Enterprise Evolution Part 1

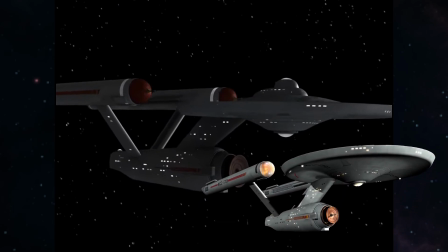Eagle-eyed viewers may notice that this still doesn't really resemble the Enterprise we see during the series.
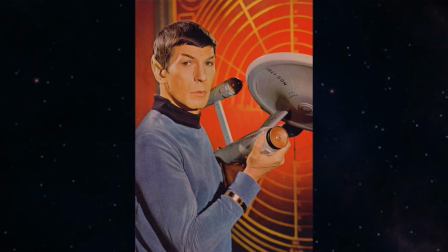The first model, coming in at just under 3 feet long, was the one used for the pilot episode, as the larger 11-foot model was not yet constructed.
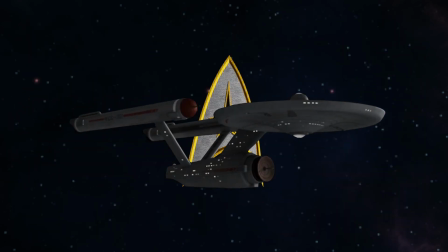The models saw some small changes before filming of the series properly began, most notably removing the spikes on the front domes and reducing the size of the dish on the front of the lower hull.
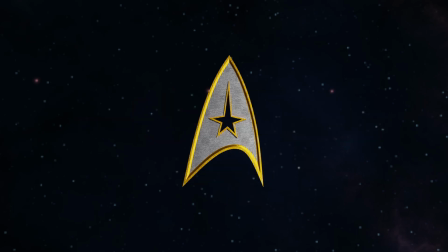This would then become the Enterprise we know today. One thing to note is that Star Trek had a very limited budget,
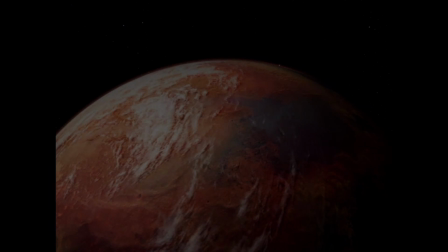which did not allow for anything too fancy, preventing the production team from making much more than simple shots of the Enterprise.
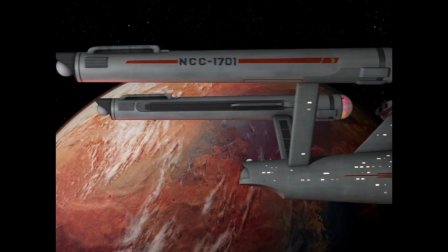The 11-foot model was so large that it was extremely difficult to get the fast shots that Gene wanted, nor was it easy to get the shots at all.
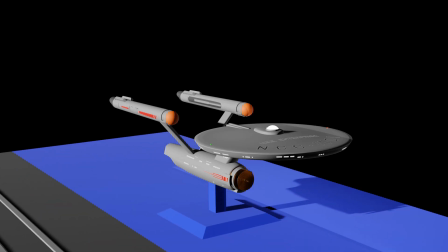It was mounted in place in front of a blue screen, and the camera would move around the model.
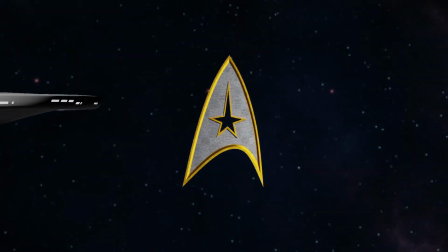Using cinematic trickery, this would simulate the Enterprise moving past the camera. By the third season of the show, most shots of the Enterprise were just footage shot for the earlier seasons.
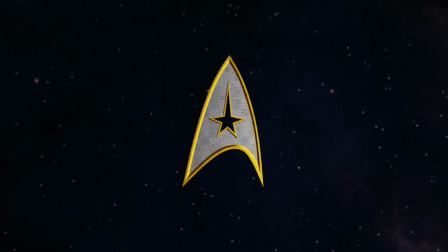There were a couple times that this Enterprise was seen after this point, and it was kept as accurate as possible,
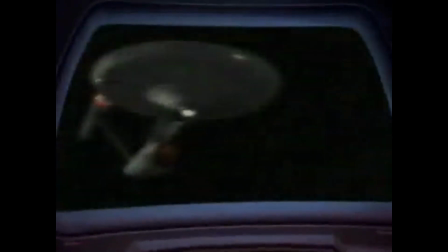including a full model created for a DS9 episode that revisits an episode from the original series.
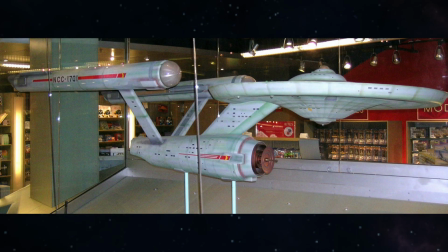As of now, the 11-foot model is on display at the Smithsonian Museum. After the third season, the show was cancelled.
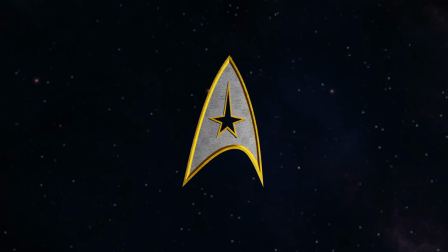Gene Roddenberry did get an animated show to run for a bit, which used an animated version of what we saw in the first show. In fact, a lot of the shots were rotoscoped, which helped speed up the animation process.
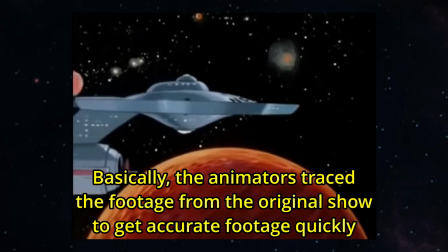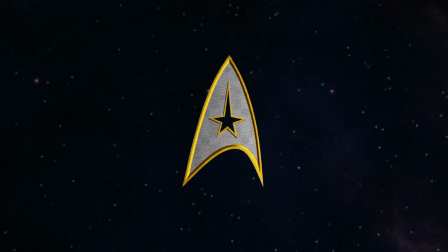After the animated show ended, Gene started work on a movie, Star Trek Planet of the Titans.
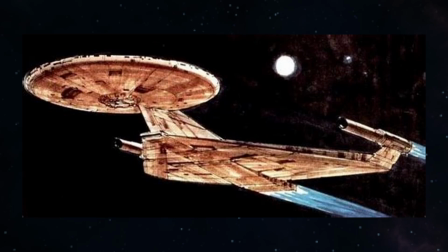He even got Ralph McQuarrie to do some concept art for a new version of the Enterprise.
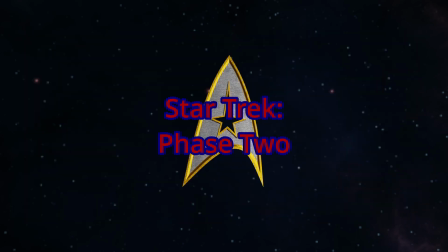However, this got cancelled as a different TV show was considered, with yet another version of the Enterprise planned.
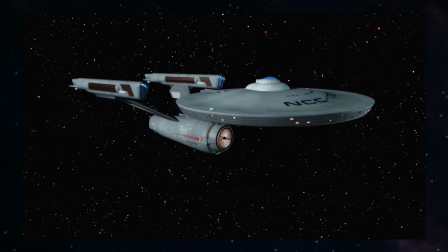Jeffries designed a new version of the Enterprise, starting from the original and changing some elements that he felt would have been upgraded, such as the engines, and moved some other things around, such as the dish.
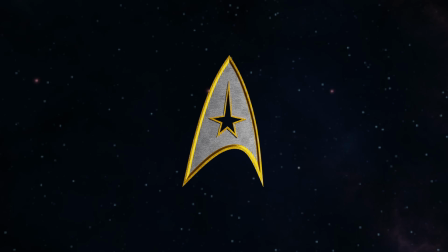This TV show then got cancelled for yet another movie, and this one actually ended up happening. Jeffries left the project, so Richard Taylor stepped in to remake the Enterprise. He wanted to start from scratch, but Gene told him to start from where Jeffries left off.
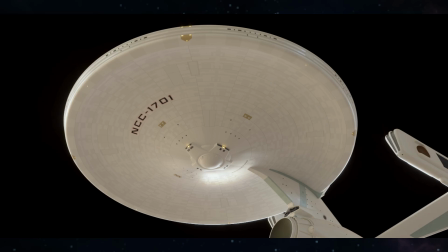The movie allowed for extra details to be visible, so various details such as phaser banks and thrusters were added to the hull.
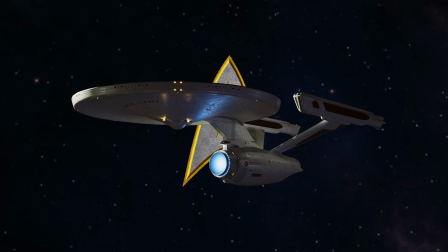Eventually, basically the entire ship was redesigned in one way or another.
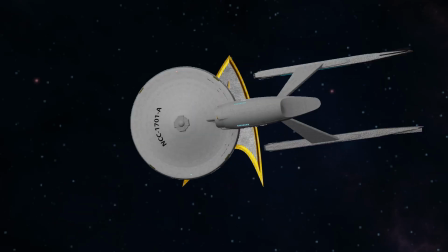An important upgrade made from the original was the ability to film this model from virtually any angle, where the original was extremely limited in that regard.
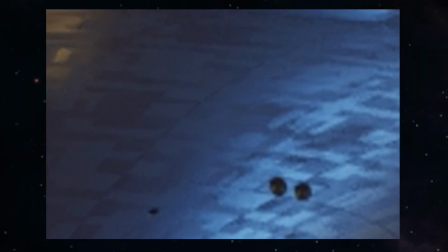An interlocking paneling effect was added to give more detail, using a paint that had the unfortunate side effect of reflecting light back in strange ways,
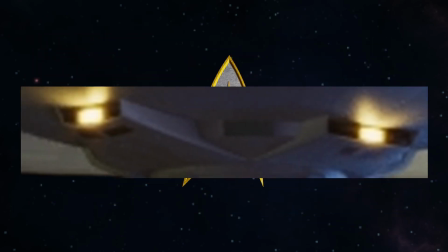which made filming much more difficult. Extra lights were also added for the reason of there being extremely limited lighting in space.
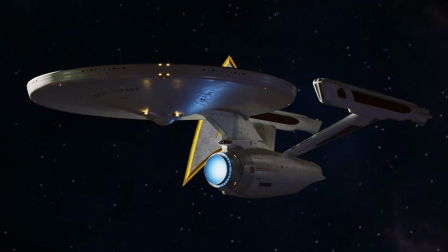And also to make the Enterprise look better.
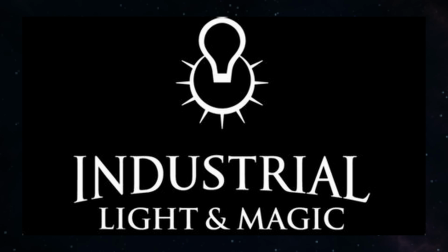ILM, the production house for the movies, found this model extremely difficult to work with since it required several people and a forklift just to move.
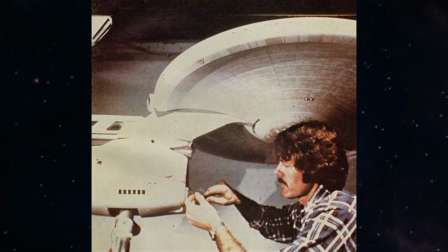To be fair, it was 8 feet long and made of metal and wood.
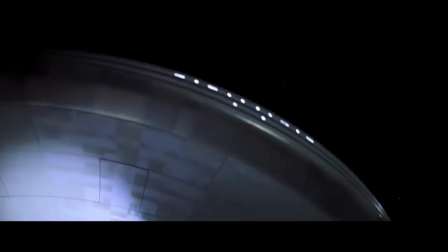It also took very careful filming to make sure it moved gracefully on the screen and not awkwardly and stilted.
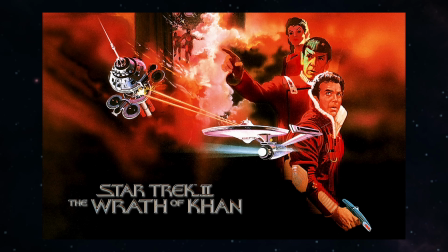When the next film, Wrath of Khan, came around, the model would be painted a matte gray to help avoid the lighting issues,
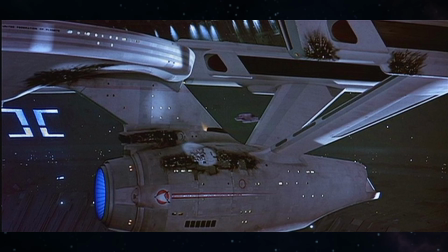and ILM would have to develop methods to damage the ship without actually damaging the model itself.
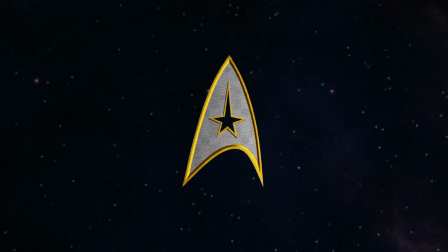Then, the next film came along, The Search for Spock.